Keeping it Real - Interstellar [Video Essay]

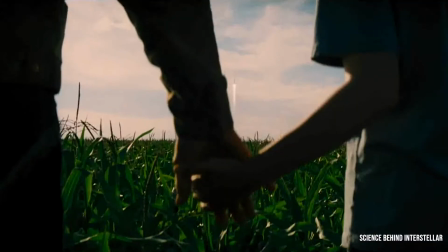(0:02)
There are hundreds of sci-fi movies made all over the world, but the movie that stands out among all is Christopher Nolan's Interstellar.
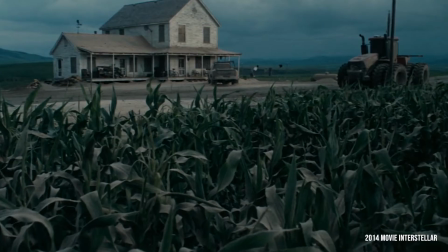(0:12)
2014's sci-fi epic Interstellar is based on a diastopian future where mankind needs to be saved from dying Earth.
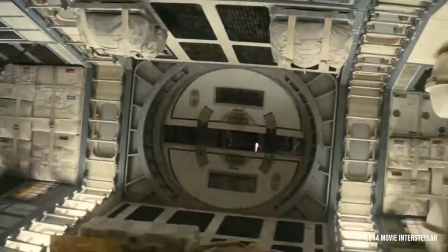(0:19)
The scientists are finding out ways to save and the plot is majorly focused
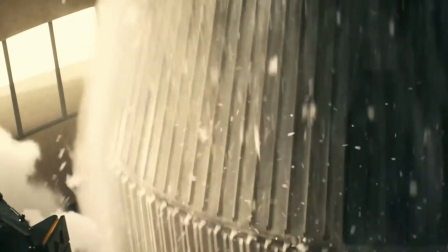(0:23)
on the team of astronauts finding a new planet to make it a new home.
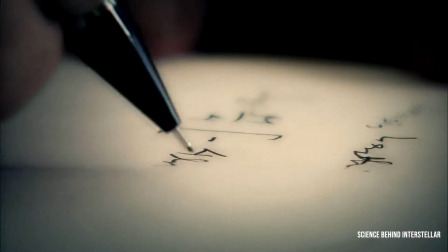(0:29)
The film is based on the theory of Dr. Kip Thorne, who is also the executive producer for the film.
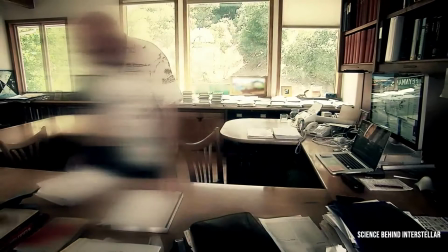(0:36)
He has laid two guidelines to make the film.
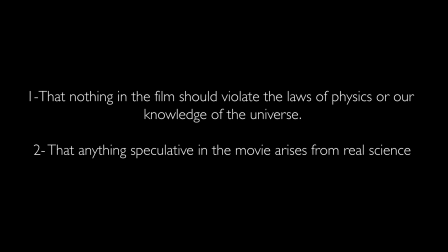(0:40)
First, that nothing in the film should violate the laws of physics or our knowledge of the universe. Second, that anything speculative in the movie arises from real science.
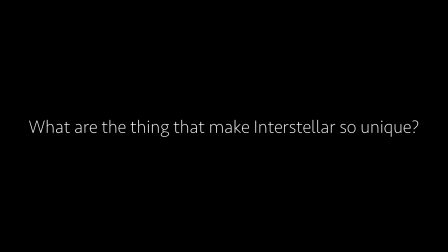(0:52)
What are the things that make Interstellar so unique as a film? The film is visually rich and real.
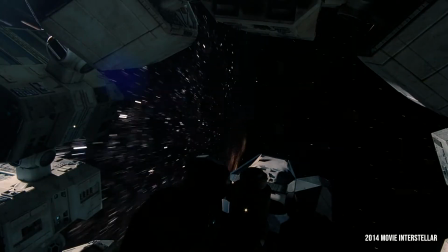(1:00)
There are various elements in the making of it which makes it distinctive.
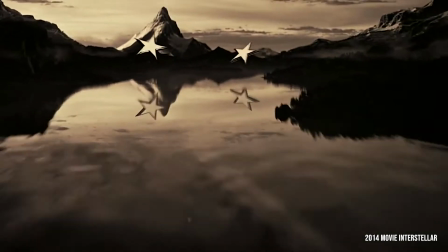(1:05)
From the very start of the film, when the title of the production houses appear,
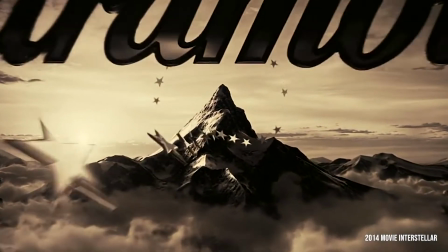(1:10)
they are coloured in sepia tone which represents the arid dry state of the earth,
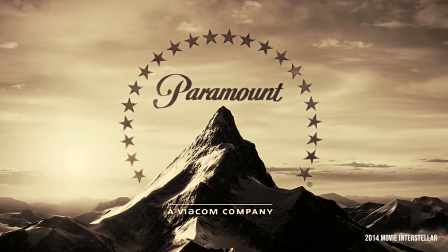(1:15)
with the background score dreaming of Crash playing along, till we see a bookshelf and a space shuttle showered with dust particles and the title of the film appears.
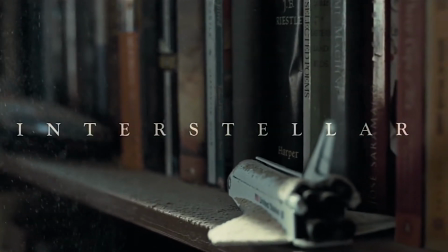(1:29)
Here, Nolan is trying to involve the audience into the movie from the very first second of the film. The setting acts as an abstract for the film. In the case of Interstellar, it was going to have to really live or die by those things.
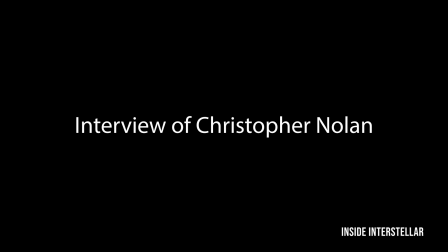(1:43)
You're really going to have to look at things in the film and be directly affected by the image, not just affected by the characters, telling you that something is extraordinary.
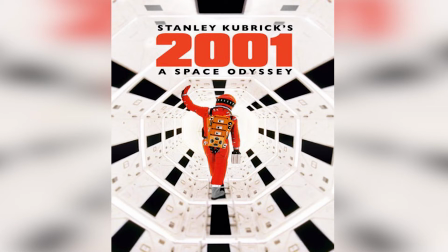(1:49)
Interstellar is inspired from many other films like 2001 Space Odyssey, Star Wars, Blade Runner, etc.
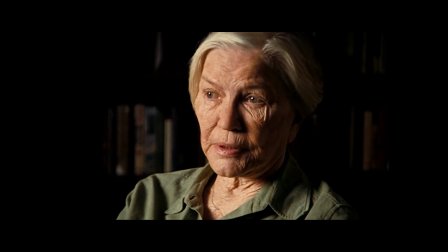(1:57)
With the start of the first sequence of the film, random old people talk about dust and rot.
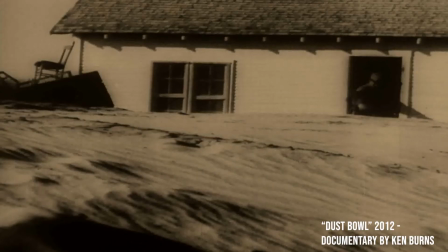(2:03)
These are real people talking about real event that happened in 1930.
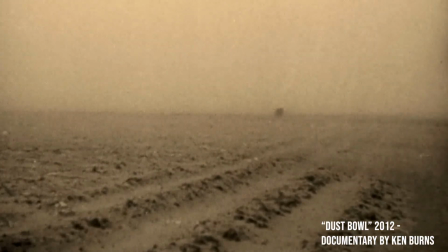(2:08)
These clips were taken from an actual documentary, Dust Ball by Ken Burns.
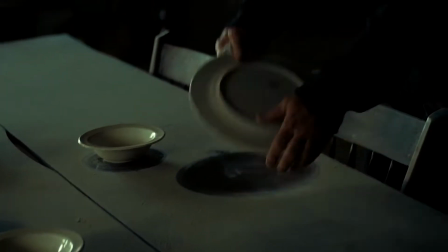(2:15)
Nolan cleverly organizes the movie sequence, matching to the interview's narration.
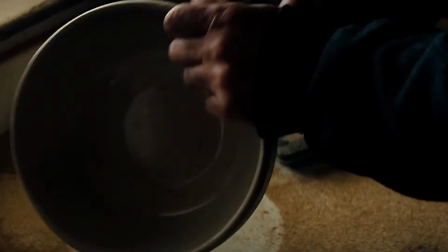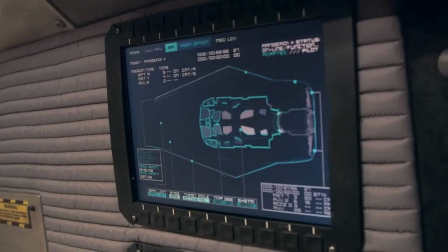(2:26)
In this video, I'll be visually dissecting the film and focusing on its production design complemented by the cinematography and music.
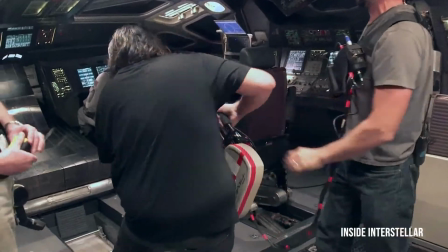(2:37)
Cinematographer Hoita Van Hoitama used 35mm pan-vision anamorphic format and IMAX 70mm.
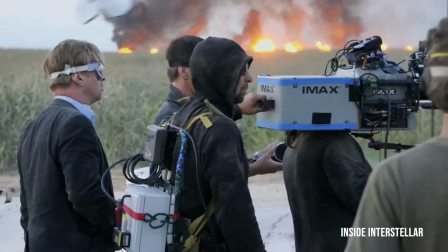(2:44)
We can see in various sequences of the film, the ratio of the screen changes.
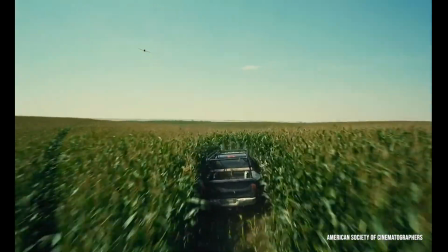(2:50)
The cinematographer says the IMAX image is 143 is to 1, so it's more of a square.
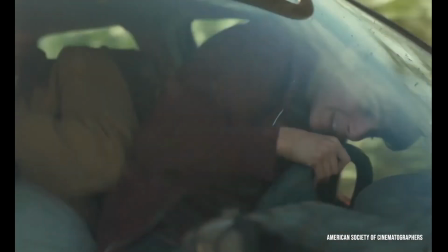(2:57)
Because of the size, the experience is more visceral than observational.
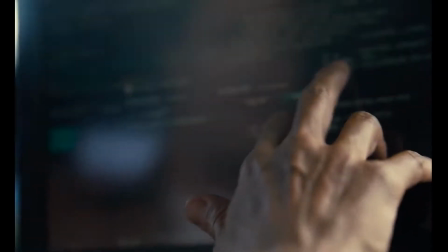(3:02)
I feel Nolan uses the ratio 1.43 is to 1 in the film
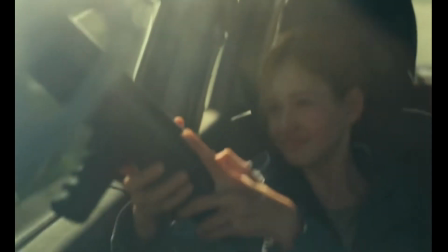(3:07)
with the purpose of taking the audience into his world and have an immersive experience.
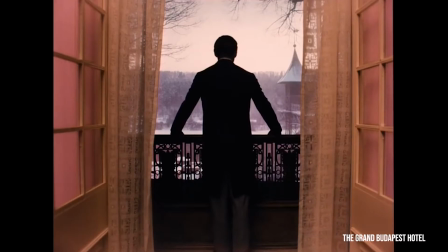(3:13)
Most of the old epic films use this ratio and maybe Nolan wants to bring back that feel into the movies today.
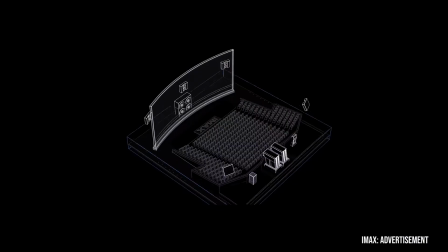(3:21)
IMAX theatre's projection screens ratio is bit different too from the standard projections of the cinema.
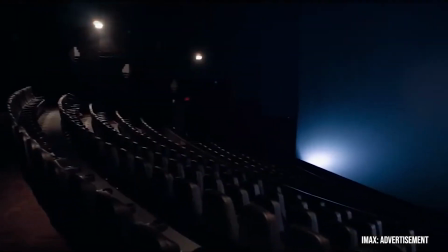(3:28)
It's more wide and is squarish.
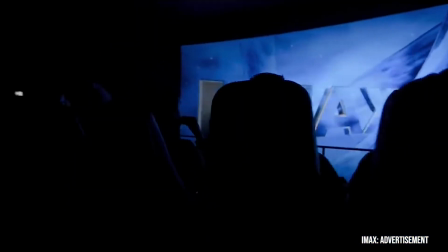(3:32)
The film was highly promoted to watch in IMAX theatres as it suits the film ratio aptly.
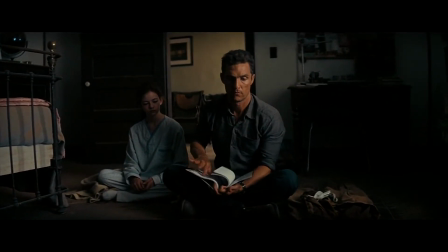(3:39)
Sometimes we see a wide screen in standard ratio 2.40 to 1 that is probably shot with the pan-vision 35mm.
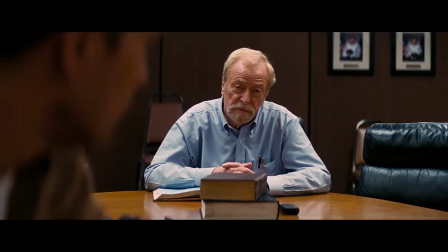(3:48)
These are generally used for the interior shots or the shots which shows dialogues and interaction between the characters.
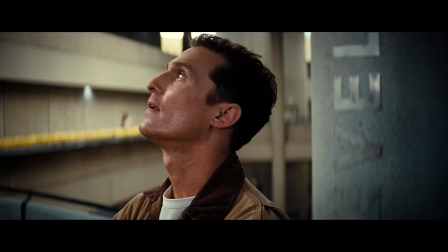(3:56)
These type of shots have a shallow depth of field where the focus is on the particular character or object.
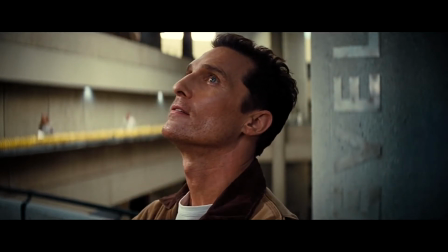(4:03)
A large part of the film is shoot in 35 mm.
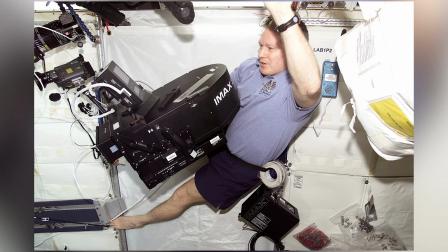(4:08)
Nolan thought if the IMAX can be used in space to make video why not use it to make a film on space?
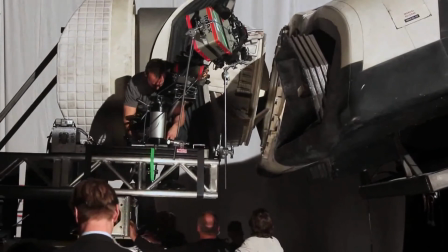(4:14)
It can be seen in various shot of the movies that the IMAX was not used as it's conventionally used.
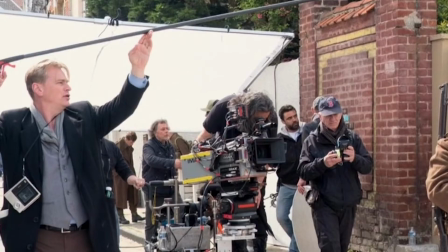(4:21)
IMAX is usually very heavy and requires a set to operate but changes were
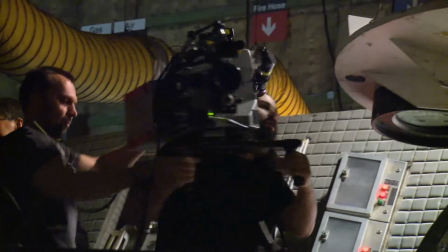(4:27)
made and DOP Hoytash shot with IMAX handheld and even mounted the camera like a GoPro in some scenes.
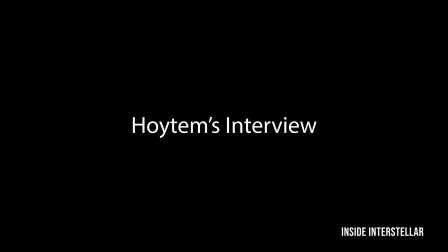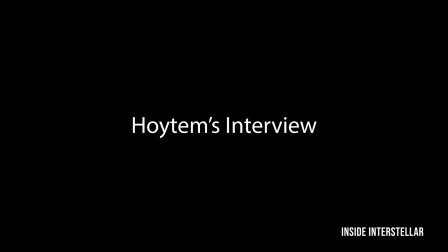from the ISS or in the shuttle.
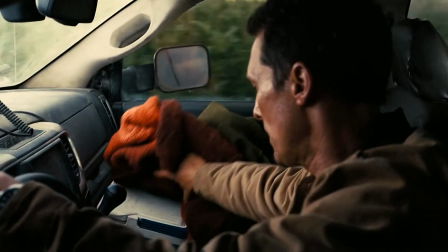(5:01)
The film uses variety of shots depending on the situation appropriately which helps to connect to the movie on much deeper level.
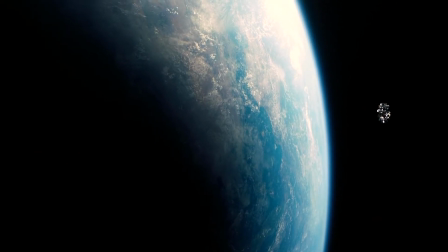(5:09)
It has some beautiful extreme wide-angle shots which is used to establish the vastness of space.
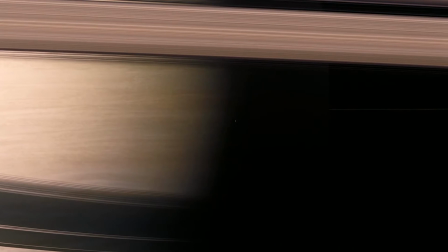(5:16)
For example, look at this shot. It gives a feeling of human existence being very small and the space
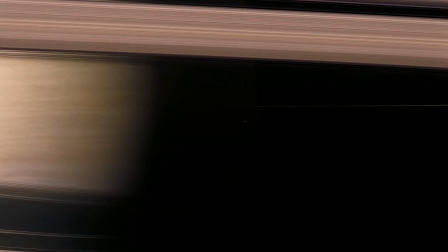(5:24)
itself acts as an antagonist in the story and exert dominance over all others.
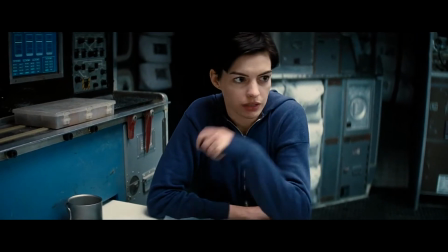(5:31)
Mostly for dialogues and discussions, mid shots are used.
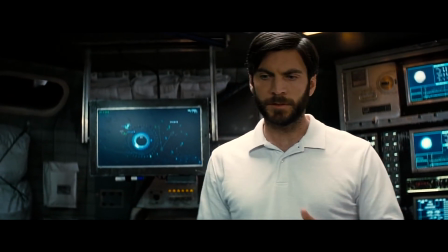(5:35)
This kind of shots has helped to highlight the perspective of the character while balancing the context of their world through the surroundings.
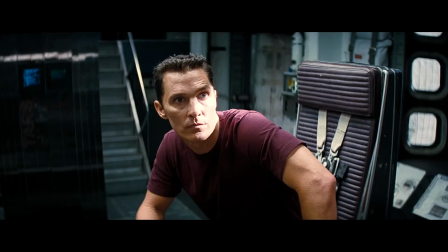(5:42)
It has emphasized both on the action and the context of the scenes.
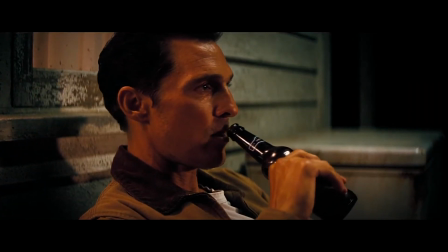(5:46)
The frame is a close-up shot when the characters are in tension or show any kind of emotion.
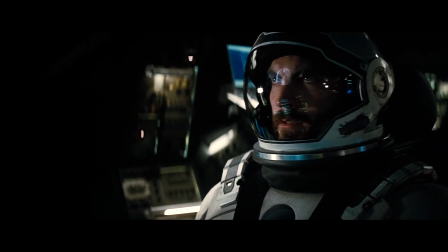(5:53)
This somehow helps the viewer to connect and relate to the situation of the character.
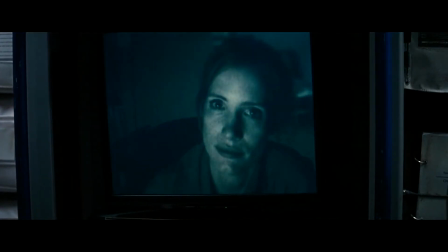(5:58)
For example, where Matthew McCaugney is seeing the recording of his daughter,
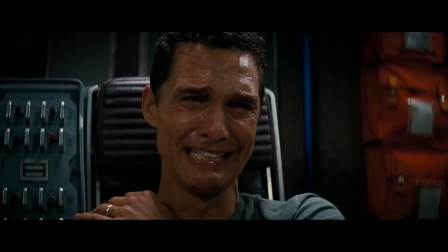(6:04)
close-up of her face is seen in the screen as well as Cooper's close-up when he is in tears.
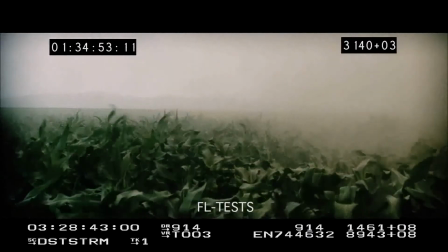(6:11)
The film has been mostly shot in 24 fps but there are scenes where detailing is required.
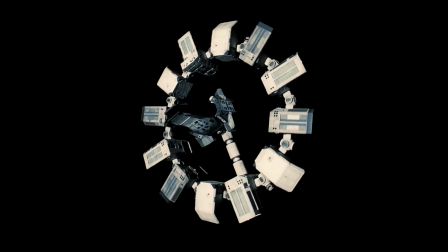(6:17)
Like in the scene where spaceships and space station were in wide shot with a single source of light, that of a sun,
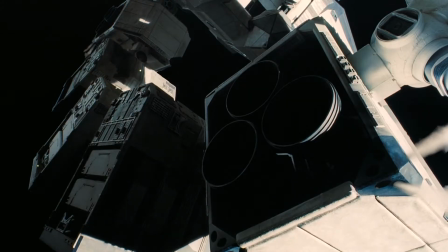(6:25)
which required very long exposure.
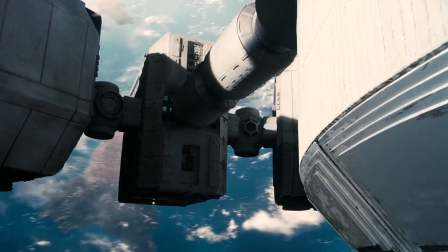(6:27)
It was shot with motion control photography in 4 frames per second, and where Dr. Mann explodes the endurance,
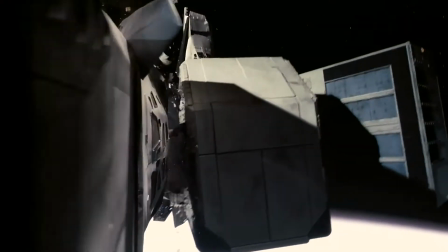(6:35)
a small miniature pyrotechnic model was exploded and was
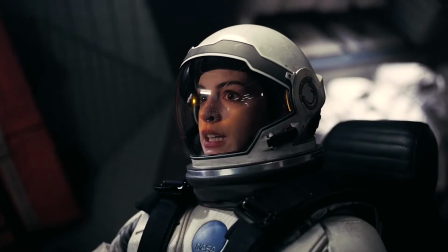(6:40)
shot at 72 frames per second and then rendered into 24 frames per second.
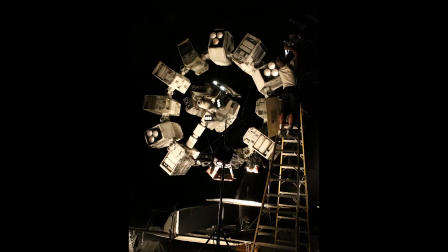(6:47)
The lighting for the film has to be different for most of the scenes,
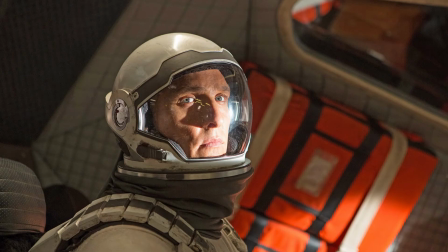(6:51)
as its outer space, as director Nolan wanted to keep it simple and real as possible.
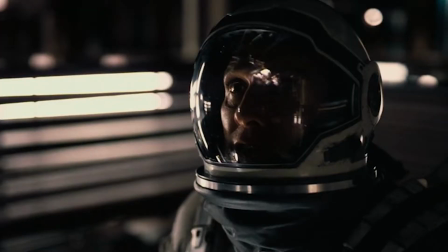(6:56)
Inspiration from real space footages were taken as astronaut Kreese has field reviews. I found out after they made Interstellar, some of the folks told me that when I was on the International Space Station and I did a cover of a David Bowie tune and they were trying to decide how to light Matt McConaughey's face when he was looking through the windows of his spaceship, They actually looked at that clip of me to see how the actual light on a spaceship
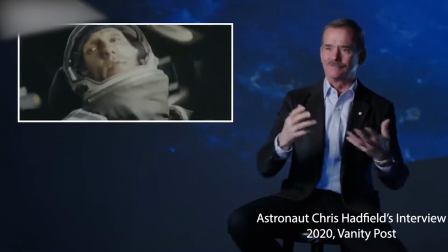(7:21)
looked and then they sort of mirrored that when they were lighting Matt's face. It made me laugh that art imitating life, imitating art.
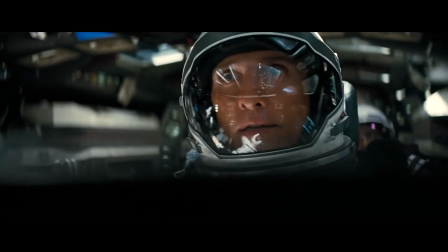(7:32)
In outer space, the major source of light is the sun and some lights that are inside the space shuttles and space station.
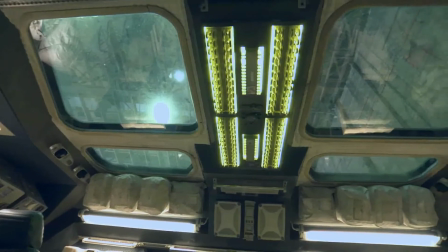(7:40)
So the lightings were adjusted in the interior of the space shuttle between the buttons and the machines.
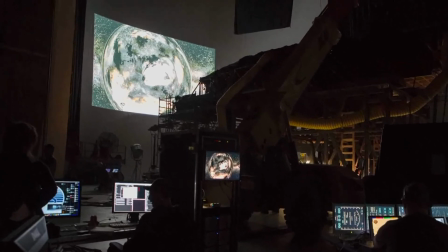(7:47)
There were projectors used to give a backdrop of the window instead of green screen.
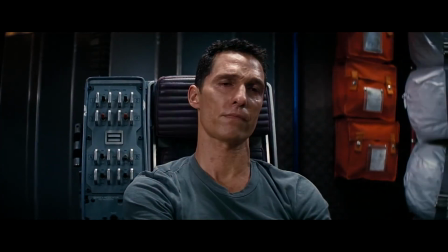(7:54)
The light was made to pan over the faces in a repetitive manner of the character and on the space shuttles
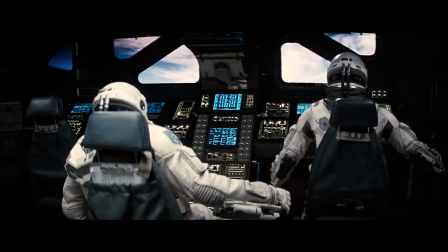(8:00)
as it created an effect of rotation of the individuals to maintain the gravity through centrifugal force. In the scene where Cooper enters the test track, the major source of the light is window.